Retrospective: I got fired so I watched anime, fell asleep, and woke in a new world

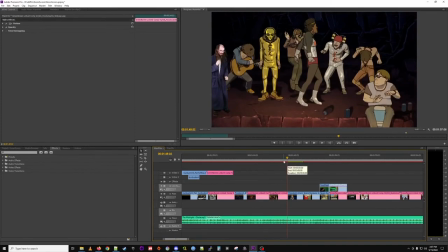1908s
Yeah, I think sort of fake dancing is, it looks weird. Should have put on some tunes for you. Yeah, maybe I should have played the music that was actually playing the scene while I was filming it. That might have been a good idea.
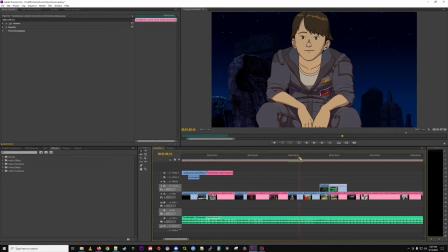1925s
I think I really like the clip of the character just bemused watching.
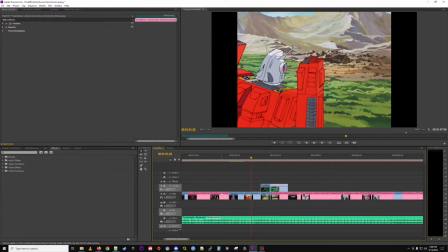1935s
Space Runaway Ideon. Atomino work. Not Gundam, though. Yeah, not Gundam. Ignore the gun cannon looking thing. This is not Gundam. This, I actually used Space Runaway Ideon to test a lot of the green screen footages.
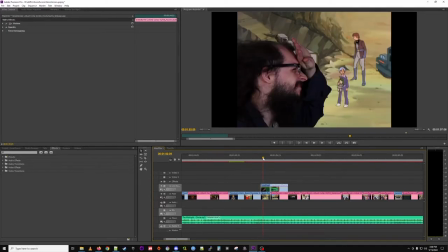1951s
Green screen footage. So this was sort of my test bed. I put a electric leaf blower. Oh, you went all in. Yeah, just so I could capture the hair blasting. And I think the nice thing is these close-up shots,
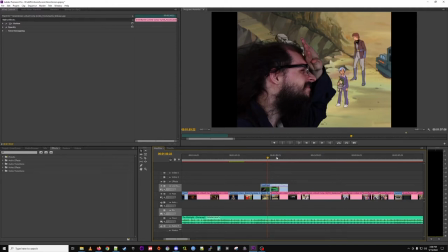1970s
where it just looks at the background green screen, turn out pretty good.
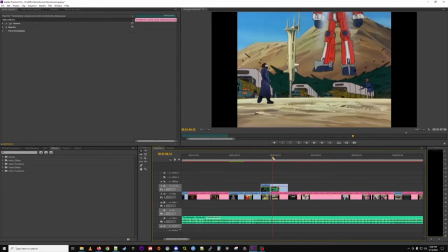1977s
Yeah, it's a lot easier. Yeah, it's the ones where I'm standing and we've got to get the top and the bottom green screen, which are slightly different green colors, are a little bit harder. and the annoying thing on some of these old animes is you can see how the the
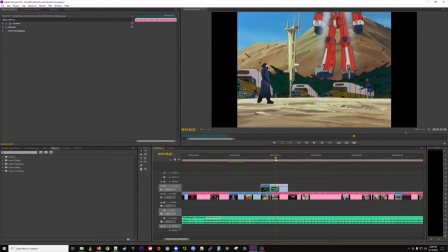1999s
I can't say it the animation cell is shifting a little bit but I'm not shifting so you know I wasn't going to try and sync that up yeah I think it's fine if you had a million dollar budget for this I don't even know if they'd want to spend it on that anyway
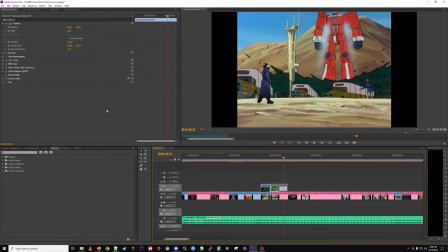2019s
you probably you probably just find a way to keep the cells from shifting some algorithm or something yeah so i maybe should have bought a bigger camera a better camera with my million dollars but anyhow that's
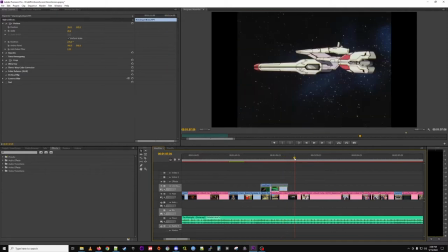2033s
cool like this shot a lot um nadesco is another show you should watch and i think this is a pretty good this is actually sort of one of the longer setups right so we see the desco and then then we go into the kitchen
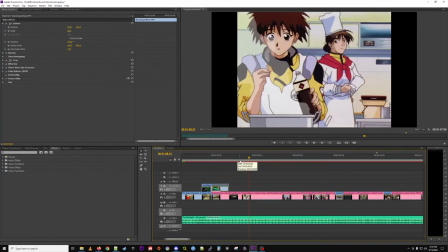2051s
well we wait after effects to to load up uh this was one of your your comments originally i was coming in from the left to steal yeah right
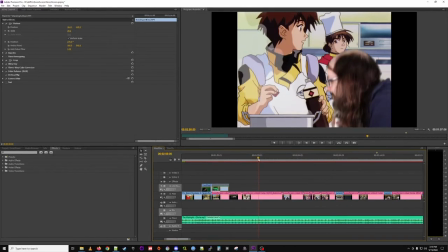2062s
and that was you know sort of tricky to do right because the soup isn't actually there uh but yeah but one of your comments was to basically come in from another side and i think that came out quite well and yeah you've just got space over there to fit you in better i
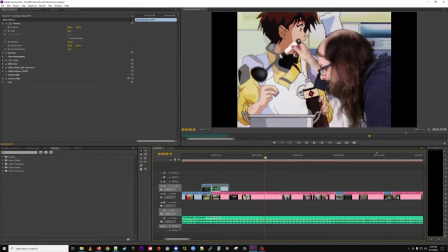2081s
think if this character was actually here it might they might see me compared to the other setup but yeah i think it's okay just so you can get more of me yeah if it's we're doing framing over narrative logics here and i did this
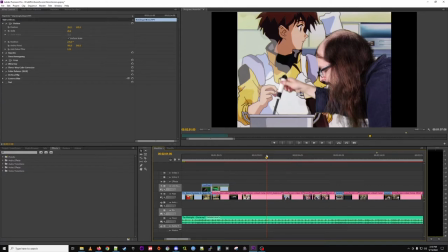2098s
like four or five times just so i could make sure i got it right and it's kind of hard on the knees you gotta kneel down and come up yeah and then fake imagine that there's a bowl here you can steal soup from and then make sure you don't like tip the yeah you should have brought your spoon out with a little more
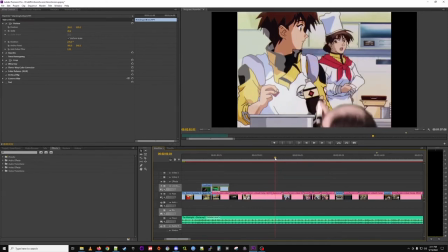2114s
like slowly because it's got weight in there now you know yeah that's a good point yeah next time you know i wonder i
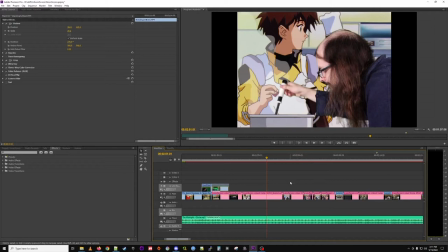2121s
did actually have a bowl that i thought i would try and use but it was just yeah shoot this way sure
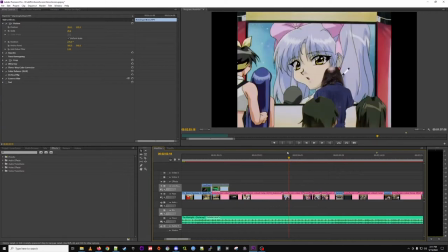2130s
Right, and then I get to see Ruri Singh She's a very popular character from the show And that's sort of an extended sequence And there's a lot of cutting out happening there Just so that I can fit in
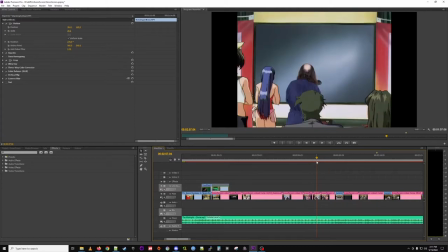2145s
You know, whenever I can put a character Sort of in front of me or behind me I try and take that opportunity just so that I can